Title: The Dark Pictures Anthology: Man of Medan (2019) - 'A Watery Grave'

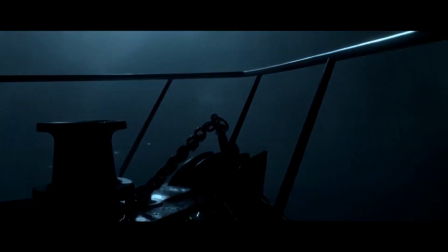[0:12]
When I first heard about the idea of developing a game with such important and so many water locations, it did cause a little bit of panic to be honest because these things are traditionally very hard to do in real-time CG.
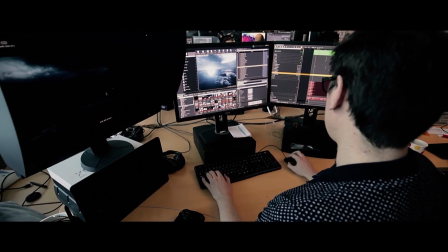[0:23]
But for us in this game, the ocean is such a pivotal location where many, many of the important scenes happen there.
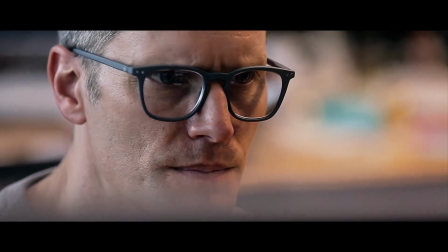[0:29]
It was important to find a way to do it and do it well. Animation plays a big part in developing a game that's on a sea surface. Obviously we have the sea simulation,
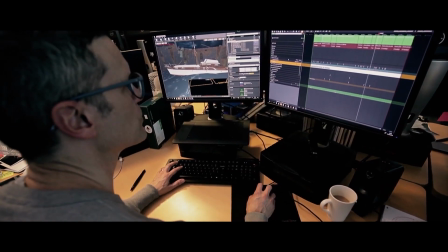[0:39]
we have a boat that needs to react and behave in a believable manner on that surface and then we have the characters that also need to react. In order to get the characters behaving realistically on the boat, we tried various different techniques of motion capture.
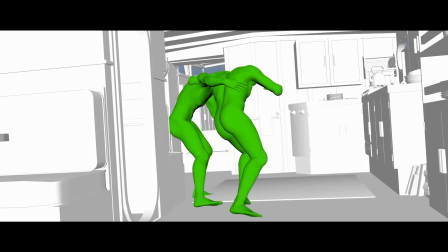[0:56]
We had performances completed on a moveable floor and that simulated the rocking behaviour of the boat.
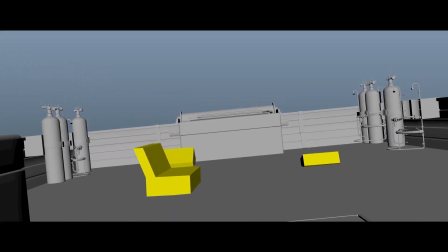[1:03]
All these different elements, the sea simulation,
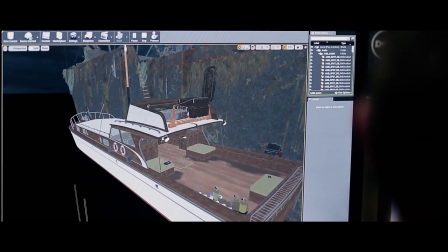[1:08]
the boat rocking, and the characters all needed to work cohesively together for any given scene.
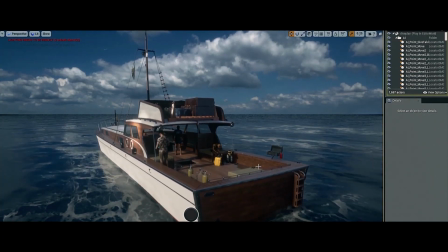[1:18]
We have a procedural sea surface that's used throughout the game. It can generate varying levels of storminess,
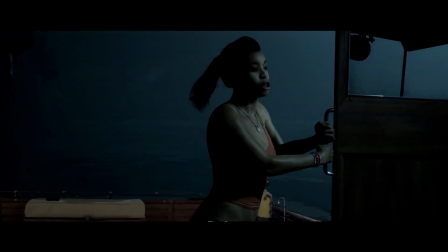[1:25]
so it can go from calm right up to a raging storm that we see in one of the levels. the system can tell where things are floating in the water and generate foam around them and
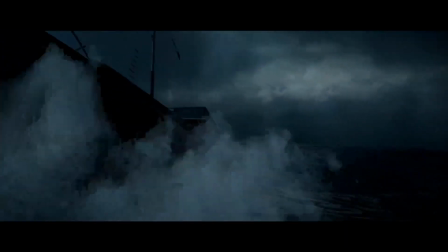[1:34]
generate wakes from boats and that kind of thing so that really helped us.
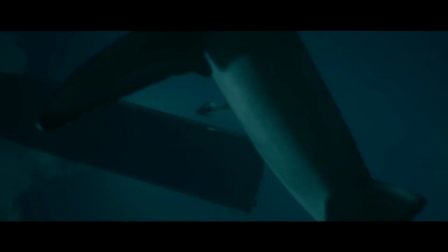[1:37]
In terms of the underwater we looked at using volumetric lights and mist to create this illusion that light is
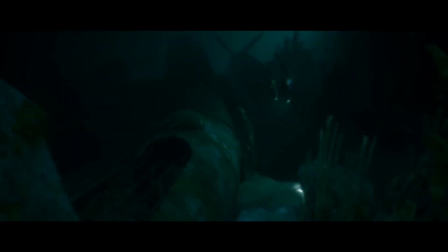[1:43]
actually traveling through the water and diffusing and dispersing as it hits the water which was quite a difficult effect to achieve. To capture the audio for the dive boat we rented a small fishing boat the similar size to the dive boat in the game.
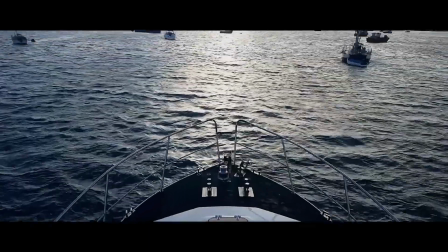[1:56]
We went out with a multitrack recorder,
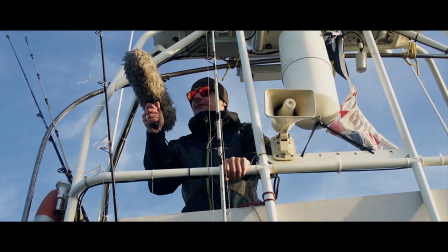[1:58]
some microphones and positioned them in all the different angles that you need to capture the various sounds the boat makes from the motor, the water slushing against the hulls and the wind in the rigging.
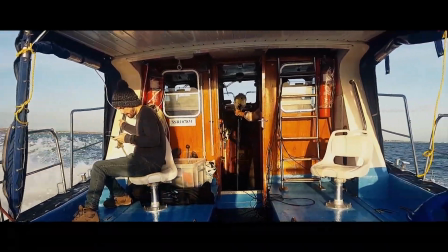[2:06]
We got lucky actually on the day we went out recording as soon as we left the safety of the harbour a score blew up and the waves got pretty choppy which was great for the storm in the game.
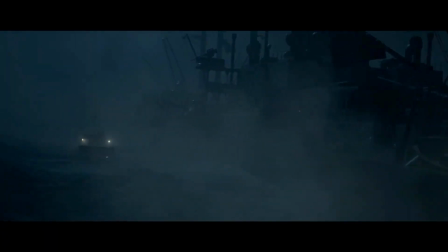[2:15]
We got plenty of good source material with the boat lurching and rocking about and creaking and groaning.
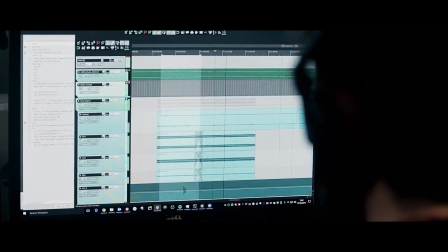[2:21]
We brought the audio back from sea, dried them out and then chopped them up into loops and bits and pieces in a similar way you would with a car game, and then integrated those into quite a complex dynamic audio system that reacted to the movement of the boat and the weather systems and
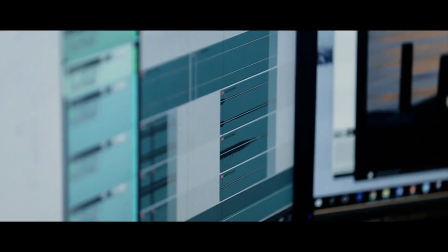[2:34]
provided some good results. As the storm engroaches in the game, we ramped up the audio elements of the wind and waves and the boat engine becomes more dynamic and reactive. This sort of mirrors the emotional state of the characters in the game.
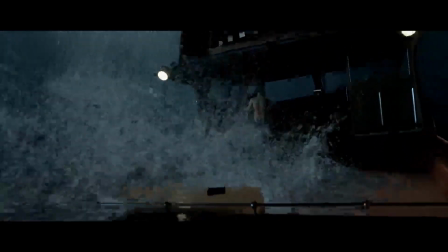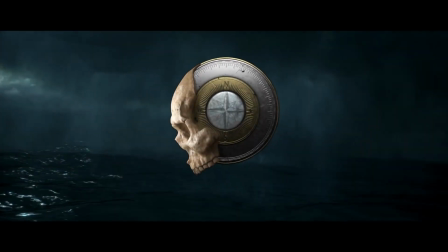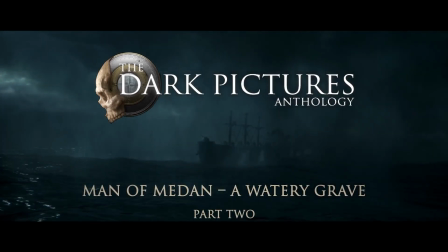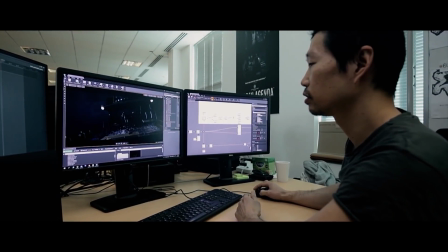[3:02]
Another important aspect with the storm scene is that it represents a gear change in the story, so this is really the first time the characters are leaving the relative safety of the start of the game,
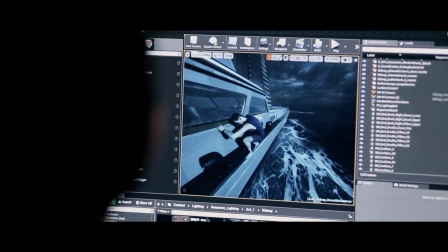[3:11]
and we definitely wanted to find a way to represent that in the art.
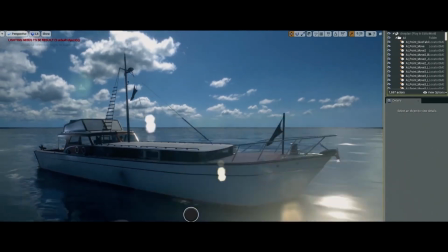[3:14]
So what we have here is we have a shift from the lighting style at the start of the game, which is very much a found lighting style.
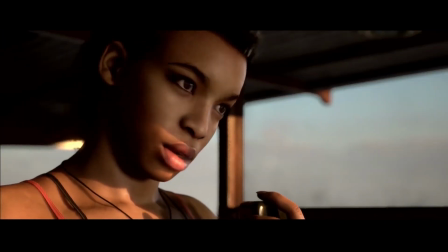[3:21]
It's all lit by the sunlight and bounce light. There's no artificial light sources at all. And for the first time then in the storm scene, we changed to a much more filmic, set-lit feel. And that is to get that little feeling of unease there. There's a colour change also, so we go from a natural grade to more of a blue-green tint,
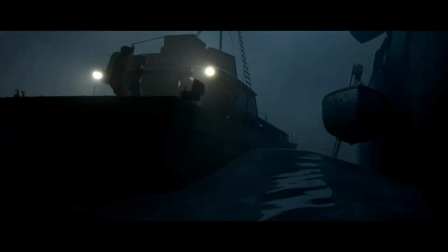[3:39]
and that also brings that feeling of unease that everything might not be quite right, and it's the first time in the game that we really see that.
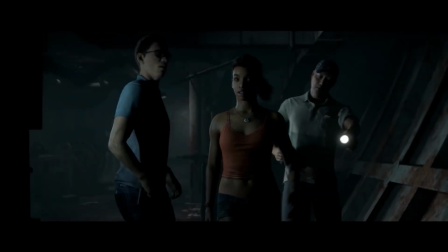[3:45]
So it kicks off then what is to follow in the rest of the game in terms of the horror aspects when they do get on board the ship.
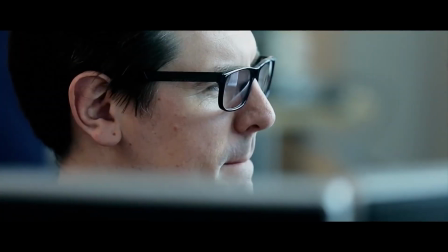[3:52]
As well as that, there's a really important change of camera in terms of when the storm starts, so we go from a more composed,
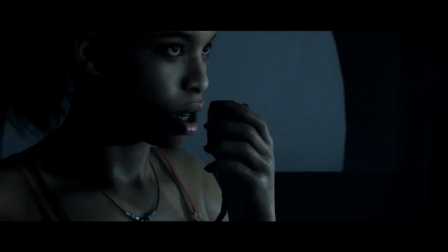[3:59]
steady camera to a really handheld feel, and the idea there is that we want to emphasise the effects of the storm and have a lot more kinetic feel to the camera work, Also, the feeling there is that you want the audience present in the scene, so having a handheld,
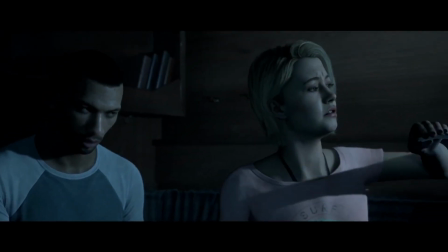[4:13]
it gives this feeling that there's almost an unseen participant following around the characters filming this stuff.